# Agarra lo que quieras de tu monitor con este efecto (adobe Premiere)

Gente, ¿cómo va? Hoy vengo con un tutorial súper breve de cómo hacer el efecto que vieron al principio. Espero que les guste, así que nada, vamos a verlo.
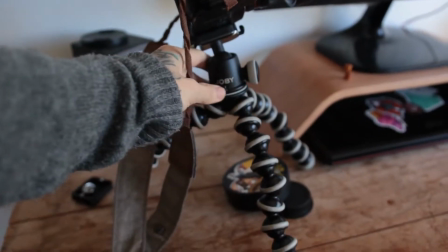29s
Bueno, para filmar esto yo usé este trípode que tengo, se llama trípode gorila.
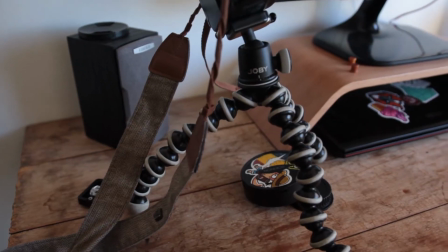34s
Está bueno porque es bastante versátil, se puede mover para todos lados, las patas. Entonces uno puede ir como amoldándolo a lo que uno necesita.
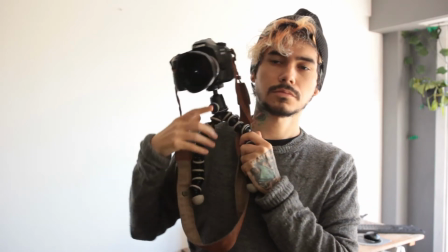41s
En este caso lo que hice fue que me lo adapté como al hombro, como para generar ese video tipo primera persona.
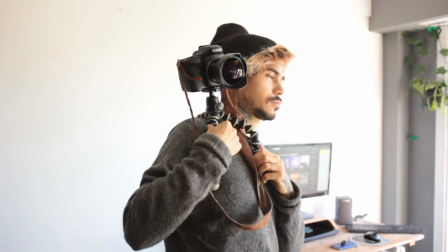47s
Estoy filmando con un 8 milímetros, gran angular. Como ven, ahí queda, uno se puede mover, se ven las manos y queda bastante firme, no se cae. De todas maneras, paréntesis, creo que es mejor hacerlo con celular porque vos necesitas como una movilidad para hacer la transición cuando estás sacando la lata. Y capaz que el fisheye le da una estabilidad al ser gran angular. Y en este caso quizás necesitamos que la toma se mueva. Si van con un 35 o algo así medio cerrado que genera como un movimiento, o incluso grabado con el celular, puede hasta quedar mejor resultado. Pero bueno, yo en el momento improvisando y haciendo así medio rápido, agarré el fisheye y lo hice con este. Bueno, la idea era, como vieron en el video, es sentarse, hacer que uno saca la lata,
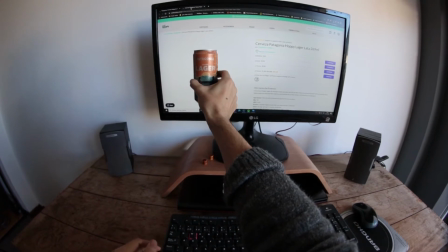89s
pero yo quería que no se vea que en el fondo, cuando sacas la lata, que quede la lata ahí en el fondo, en la pantalla. Entonces lo que hice fue que fui en este caso a la página de Patagonia.
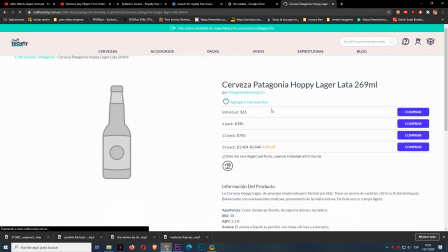98s
Entonces, teniendo esto de acá, hice una captura de pantalla, de la pantalla completa.
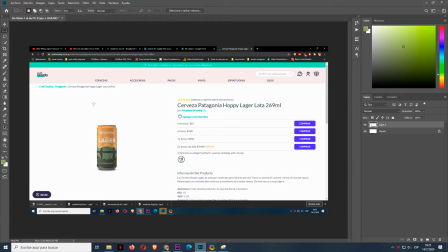104s
Una vez que la tenemos, venimos a Photoshop, pegamos con la herramienta de marco rectangular, seleccionamos la lata, botón derecho, rellenar, vamos a color, le damos a este color que está acá, le muestra, ok,
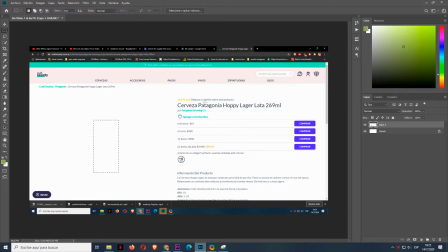122s
y listo, chau. Tenemos la lata borrada. Entonces tenemos nuestra imagen sin la lata.
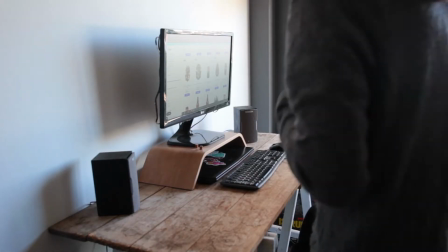127s
Bueno, entonces lo siguiente que hice fue, con la cámara en el hombro, sentarme, grabar todo el movimiento, que me acerco,
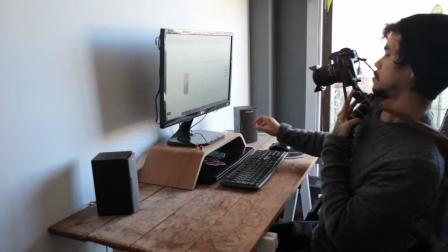133s
que tecleo, y estiro la mano hasta el punto que parece que la voy a agarrar. Una vez ahí corté,
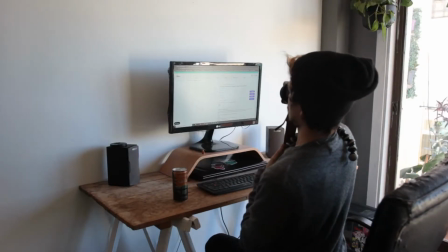141s
pongo la imagen en pantalla completa para que parezca que es la página de verdad.
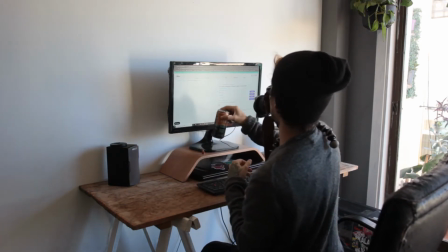145s
Ahí con la lata en la mano filmo como que la estoy sacando. Y ahora para completarlo tenemos que pasar a la edición.
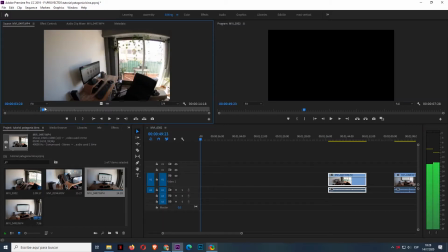151s
Acá en Premiere tengo dos tomas. Una es esta. Una es cuando me siento.
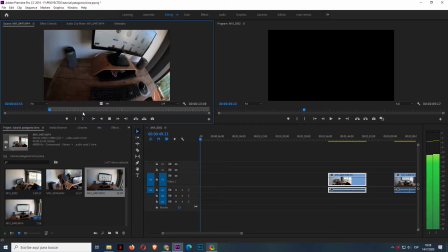157s
Vamos a partir más o menos desde acá. Me siento, busco, ahí está. Y cuando la voy a agarrar más o menos en este punto, antes de hacer ese gesto,
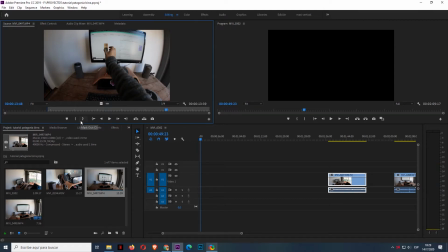171s
más o menos ahí, le doy la O de Out,
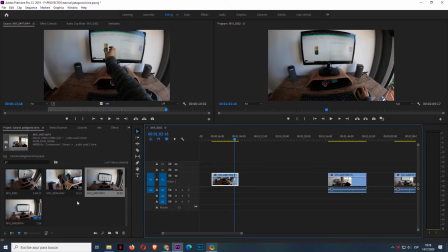179s
arrastro a nuestro timeline y ahora voy por la otra.
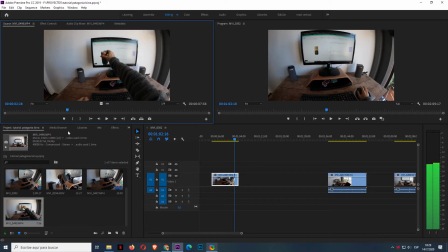189s
Más o menos selecciono ahí donde pego como el tirón este punto y
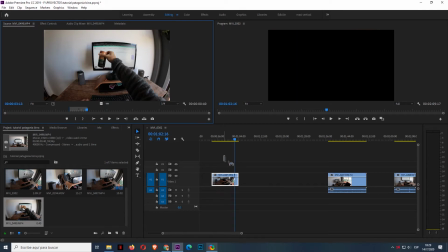204s
arrastro
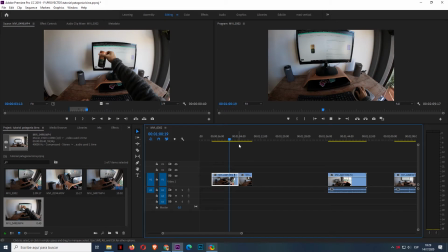207s
y esto nos quedaría así la transición.
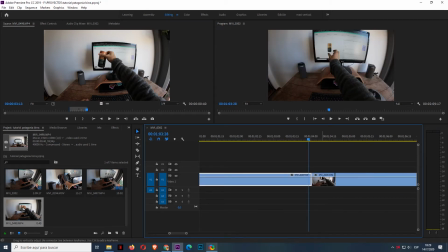214s
Ahí queda como que se nota la diferencia. Entonces lo que yo hice fue agrando esto, lo llevo a la línea de arriba,
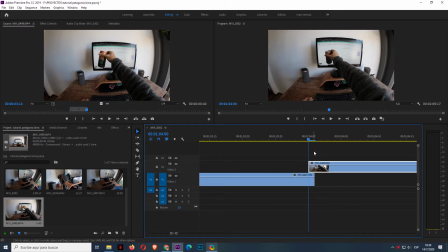224s
lo superpongo nada, un segundito menos y le bajo la opacidad. Entonces ahí puedo ver los dos. Entonces, ¿qué hice?
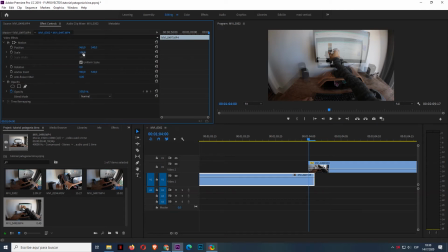235s
Voy jugando con la escala como para machearlo y que el golpe no sea tan fuerte.
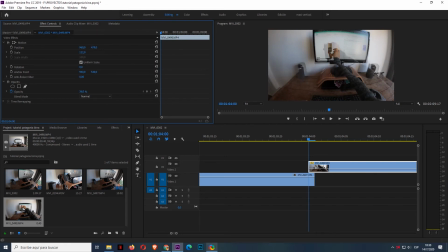251s
Por ejemplo, agrando esta toma, la tiro un poco para arriba. Le devuelvo la opacidad y miren ahí la diferencia.